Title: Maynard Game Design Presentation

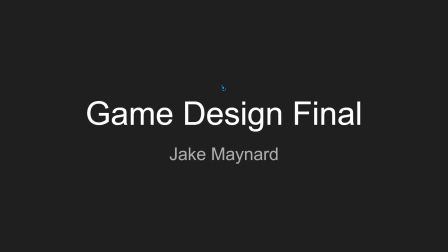0s
Alright, so I ended up doing a lot of wide variety of stuff for this project, so I'll try to move quickly to cover everything.
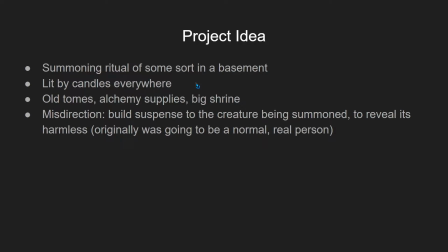8s
So to start off, the idea we sort of had, because we started off doing a virtual production thing and then had to pivot, was just like a small room where like some cultists were summoning something. And I was really picturing like lit by candlelight with books and alchemy supplies and stuff everywhere. And the idea originally was to have the misdirection aspect to it of it's very suspenseful,
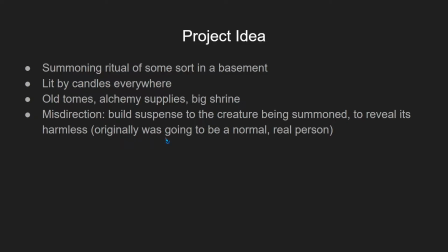27s
it's creepy, they're going to summon something, and then we were going to use VR stuff to make it just like a normal guy. So when pivoting to using a model, I wanted to find a way to keep that misdirection in there, which I think we ended up doing successfully.
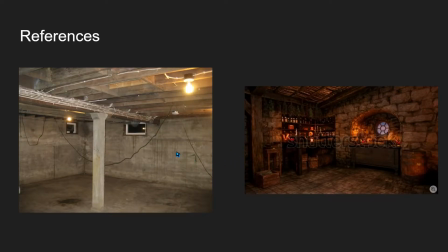39s
These are sort of the kind of references we were working with, just normal basement kind of stuff, and then like with the little nook workplaces here for the alchemy kind of things that they're doing, books and scrolls and cultists and all kinds of fun stuff.
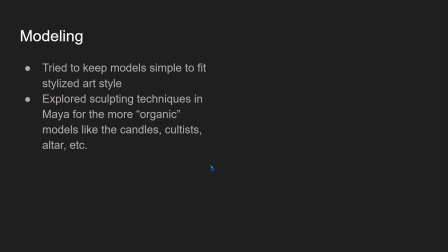54s
So for the modeling, I was, again, because originally the point was going to be the contrast between a real person and the scene. We were going for a very stylized look, so I tried to keep a lot of the models very simple, both in shape and texture to fit that.
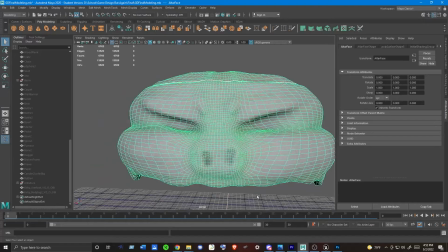71s
And I also, for this project, explored some sculpting stuff in Maya that I hadn't messed around with before,
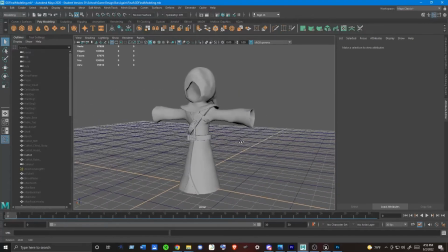79s
to get some of the more organic shapes that some of the models needed, like a lot of the candles and those kinds of things.
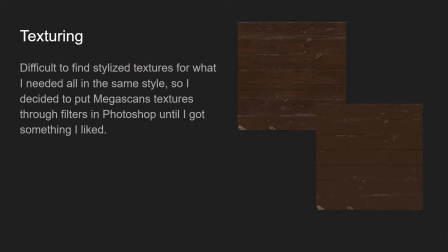88s
With the texturing, I had a really hard time finding stylized textures for the full variety of materials I needed, all in the same style. So instead I just opted to take real textures and put them through, try a bunch of different filters in Photoshop, and I eventually found one that sort of just reduces it to the basic colors,
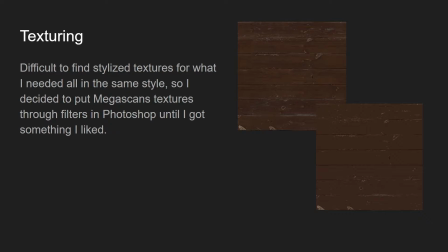107s
and I can tweak how much it does that, but it ended up giving me, I think, pretty good results for simple textures that still read as what they're supposed to be.
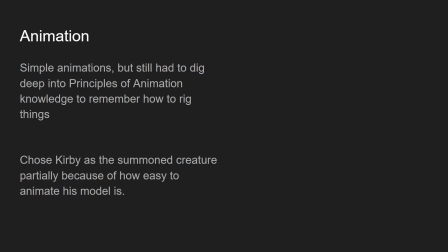116s
Also had to dig into my my animation tools that I haven't used since Principles of Animation for this.
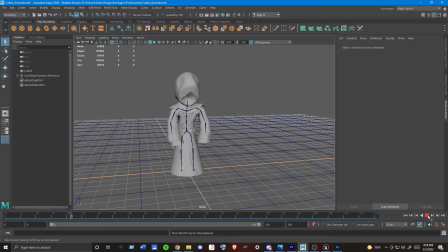122s
Pretty basic animations that I did, just enough to sell the summoning effects and everything.
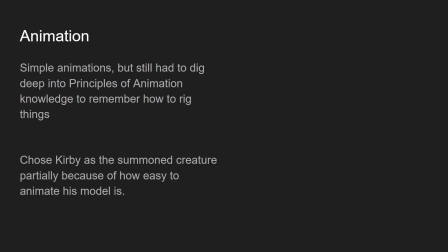127s
But part of why we chose Kirby as the creature that would get summoned in was because it's the first thing that came to my mind as a very easy model to animate, since we didn't have a lot of time after we pivoted ideas.
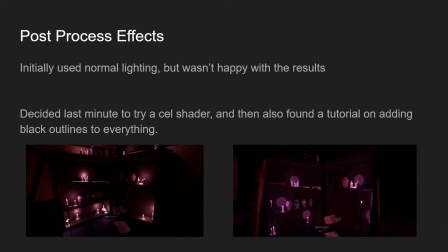139s
And the last big thing I did, which I definitely did not do today, and is why I'm re-recording this video at 4:51, is I just was not happy with I got everything done, and I was not happy with the lighting.
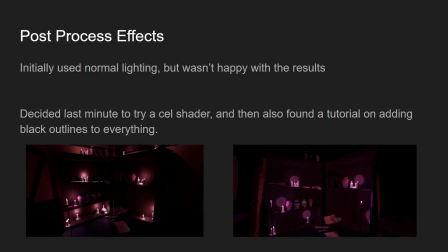155s
I couldn't get the right mix of, I wanted it to be dark and atmospheric, but still able to see everything. Just decided to go for a cell shading thing that I'd tried before and it hadn't worked, and I decided to try it again,
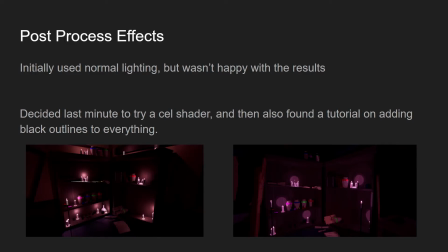170s
and then I found a tutorial of how to put black outlines around all the models and stuff, and I think the result came out pretty good. I think it was a definite improvement over the original one I had, as far as reading is very stylized and, capturing the atmosphere but still be able to see everything.
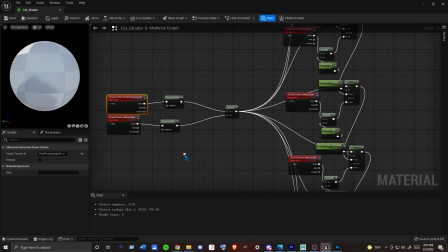188s
I was following a tutorial on these, but I thought I'd try to give a brief walkthrough of what I did to the best of my understanding, at least. So this is the cell shader, and it essentially takes both the diffuse color and the post process image, and it desaturates both of them,
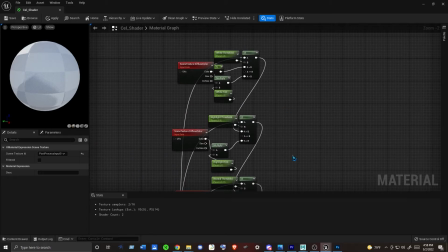206s
and then it's taking them through a multi-step process of basically checking how light a certain area is, and if it falls in a certain threshold, it makes it one color, and then if it doesn't, it bumps it to the next one, and to the next one, and to the next one, and you can put as many in there as you want and tweak the thresholds and everything,
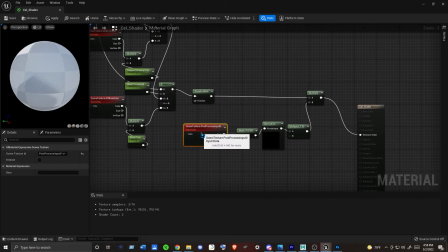226s
and that's what gives you the cell shading effect. And then there's a little workaround down here, because colored lights often don't work with cell shading.